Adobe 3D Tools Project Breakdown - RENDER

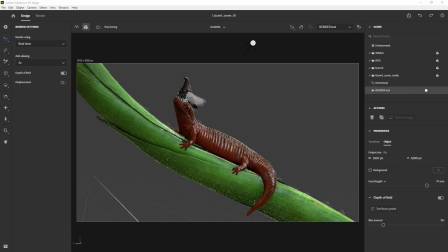[8:21]
And in Photoshop, I just added a little bit more blur and did some tweaks of the lighting and the contrast and
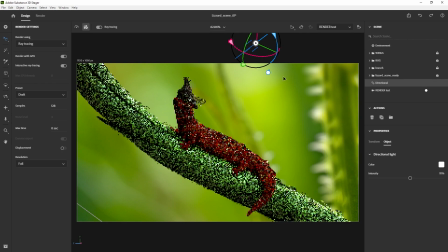[8:27]
exported that as a single PNG that I dropped into the background of this project here in 3D Stager.
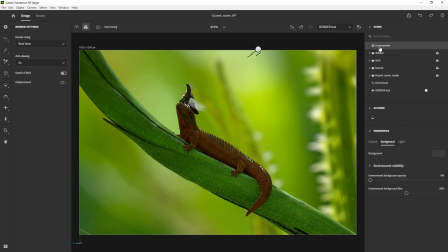[8:33]
and having a background image really helps to fine-tune the lighting on this setup especially to make sure that everything feels integrated and
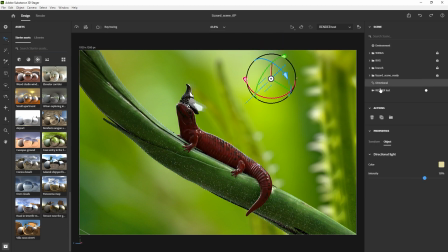[8:41]
part of the same thing because ultimately I was going to use the same background for all the shots and once I had the camera kind of like set up in
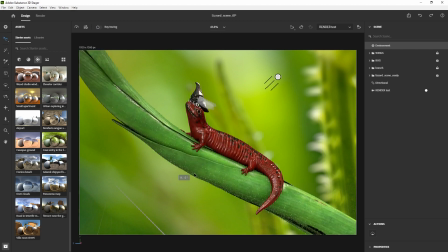[8:50]
the way that I wanted to create at least one of the renders, I realized that I needed a bit more of a feature light so I created a spotlight that emphasized the subject
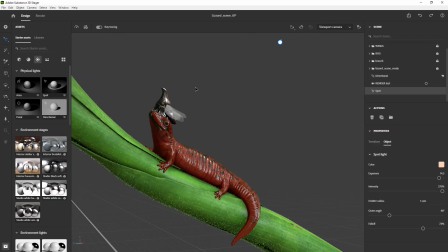[8:59]
of this render a little bit more and you can barely see the difference but again it's just about the subtleties
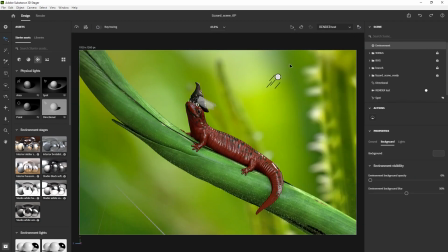[9:05]
in this case so you have the key light which is this directional light that is producing the shadows and the main source of light and all of that and
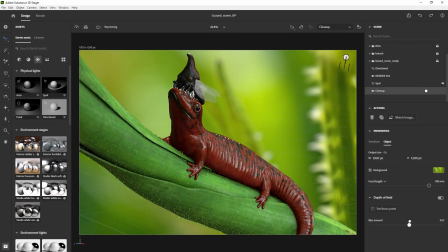[9:13]
then on top you have a spotlight that you know brings in additional highlights and it's just a very very subtle addition to the final
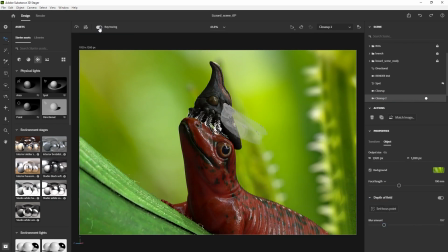[9:21]
render and finally to complete the effect of these renders I selected the camera and enabled the depth of field and that obviously is going to recreate that sort of nice photographic effect and, you know,
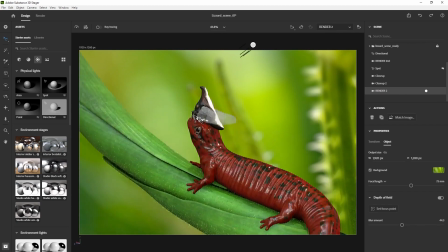[9:32]
bring it closer to what the initial intention was, which is kind of like a nature shot of like a tiny bug or, you know, something quite small.
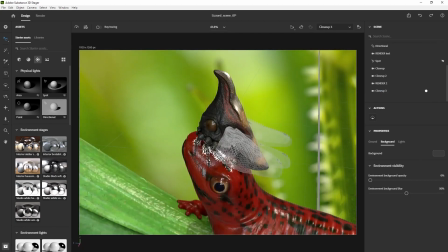[9:40]
And that's when you can see the very exaggerated depth of field with the blurry background and that sort of thing.
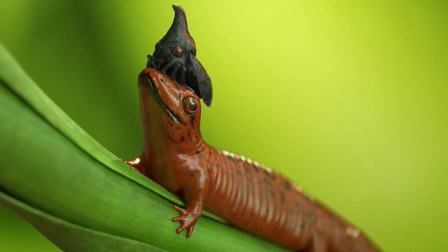[9:46]
All right, so that's pretty much it in terms of the rendering. Hopefully you have found some value in this and the rest of the videos of this series.
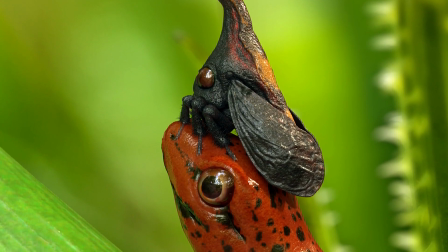[9:51]
I just wanted to give you a breakdown of this specific project that I use as my testing
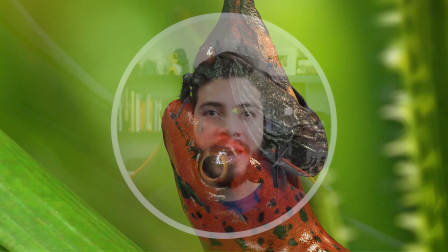[9:56]
ground for these Adobe 3D tools. and if you're interested in learning this type of tools and workflows, what I would recommend is to do pretty much what I did, just come up with a project, the simpler the better, and just taking it all the way through all the different tools and I can guarantee you, you'll learn a lot just by testing different things. That's pretty much what I did with this project. So hopefully this series has been of help. Let me know if you're interested in seeing more of this type of content and I'll see you in the next video.
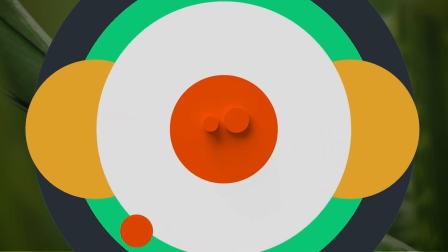[10:20]
Cheers.